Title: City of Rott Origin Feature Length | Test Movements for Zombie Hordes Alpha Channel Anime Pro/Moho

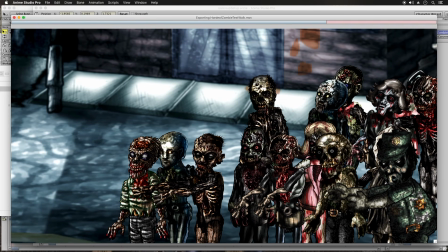But I'm excited about this new City of Rott Origin, telling the story.
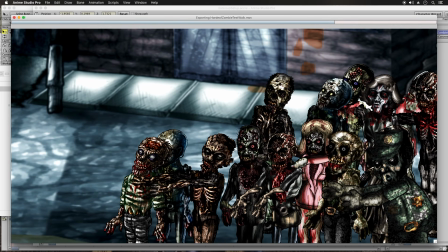I have the script. I'm going to put all the different voices together really, really soon.
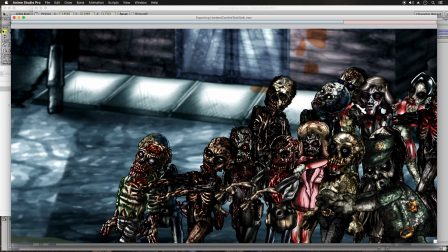And then I've been prepping all the zombies for the new film,
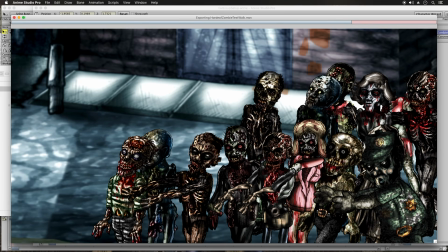and definitely going for a more action-packed style of the original,
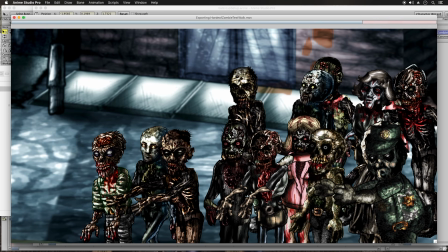with that pacing of action, and then with the blood effects.
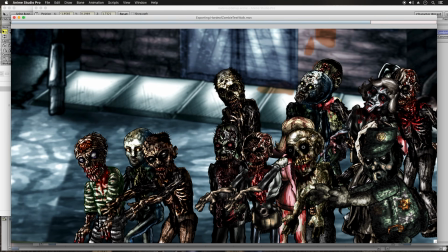I'm probably going to be going for more like the City of Rott 1 instead of City of Rott Otherworld, which is,
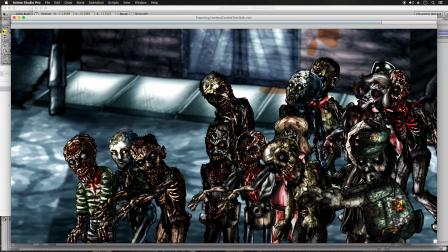it's just like, if I could go back and change it, those big blobs of blood,
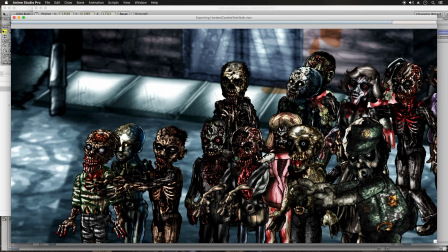they needed better animation, because all I did was scale them out, and there was no real dynamic to it.
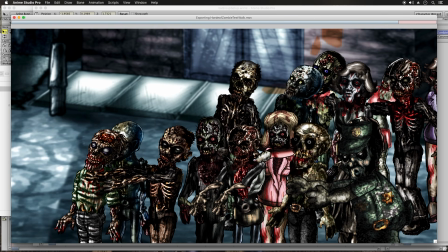So that was my main criticism of that blood effect, looking back now.
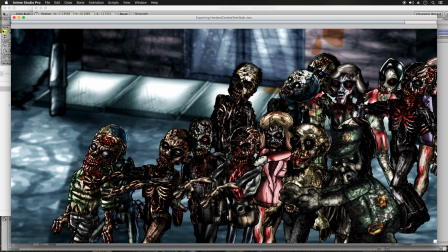I mean, it was gory, but not quite what I would do at this time.
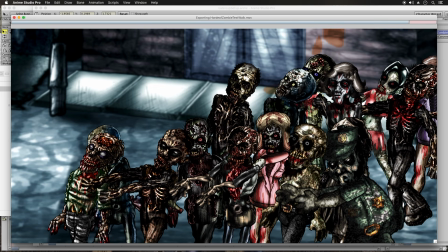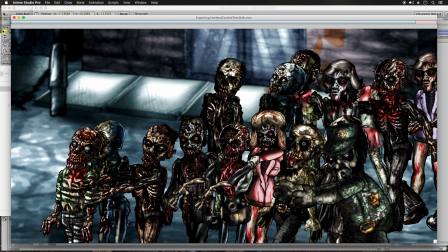Plus, you couldn't see anything that was going on with the face.
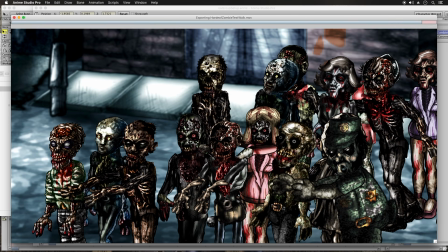So, like in the original City of Rott, the speckled blood, the little droplets, it would
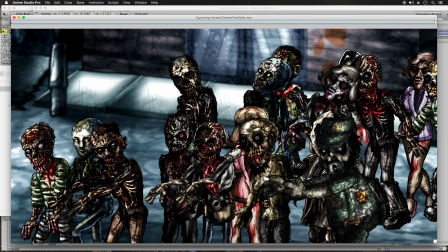push out, but you could see underneath what happened to the face the moment the walker hit the face.
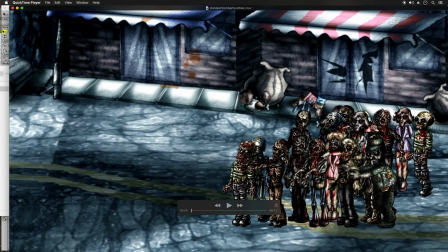Oh wow, that rendered out in that time. So there it is.
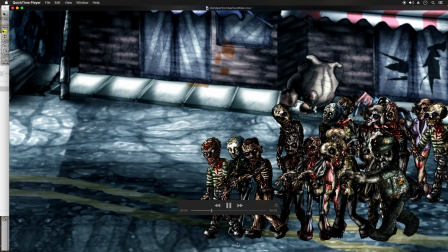Oh, there you go. So let's see how everybody's moving. It looks pretty good.
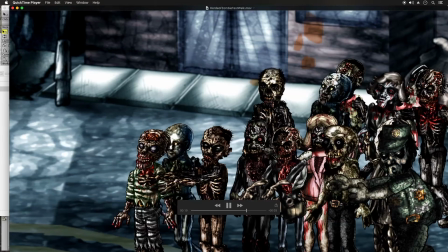I should have zoomed the camera to the right a little better, but that's pretty good for a quick test animation.
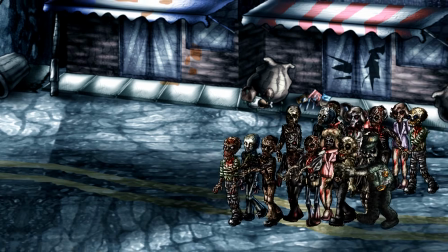So there you go. So normally what you could do is just do a loop
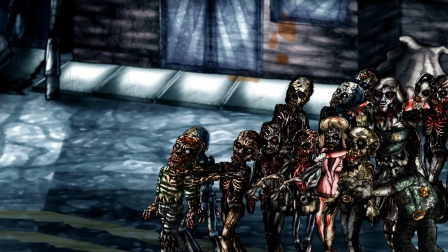to enter full screen and then just press play and that bar will disappear.
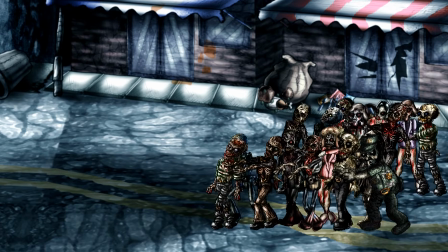This is not real time because as you can see it's a little choppy here since I'm recording.
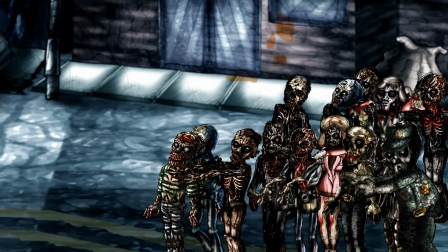But yeah, that's pretty cool. I mean, that's what I'm going for.
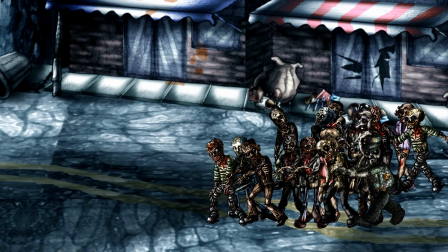I don't want 3 frames of animation on the walk cycle for these zombies
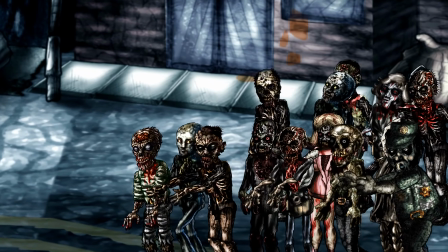because as an animator that's just too limited. So that's why the motions are more fluid,
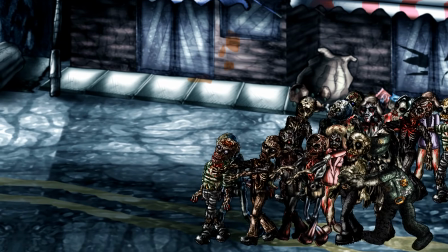but not 24 seconds per frame fluid like in City Rod Otherworld.
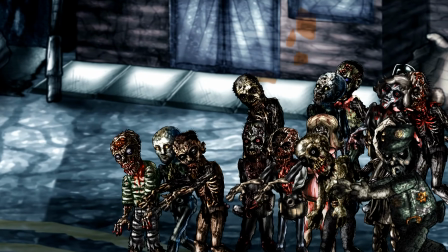This is only 15, so it's half the frame rate almost.
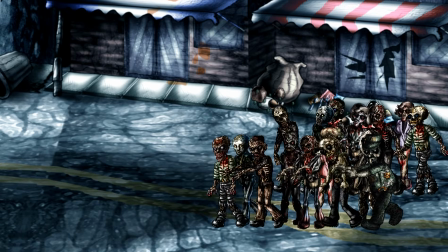But this looks pretty good in my opinion.
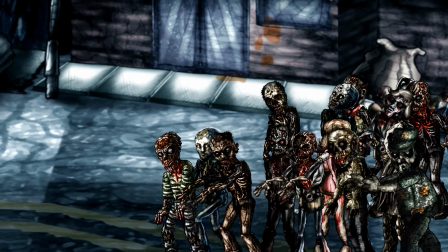This is definitely what I would have done for the original City of Rot if I had that option with Image Ready.
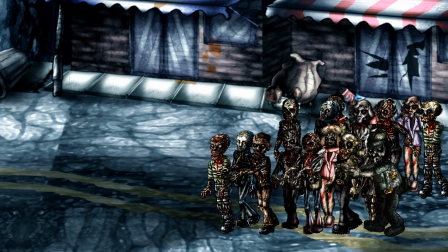But Image Ready, that's my very old computer, and unfortunately I don't have that in operation anymore.
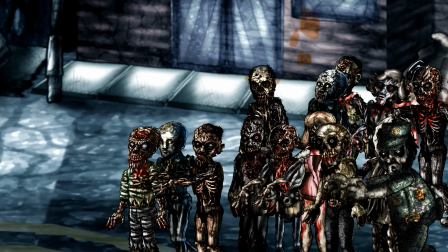But that's it for now. Feel free to comment, like, subscribe, share, hit the bell all icon.
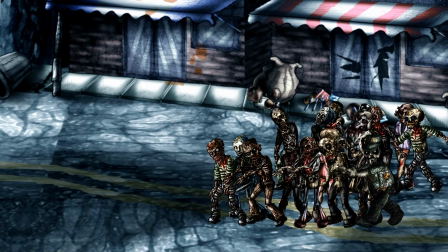Thanks for all the
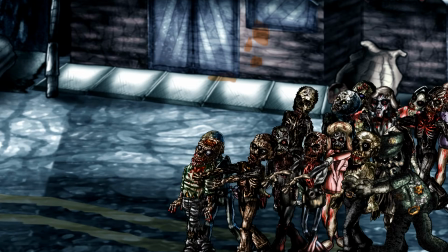comments and views for City Rot and all the support, and really appreciate it.
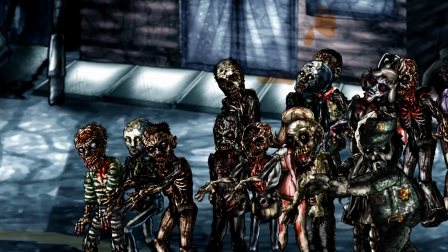Thank you very much. Have a good week ahead.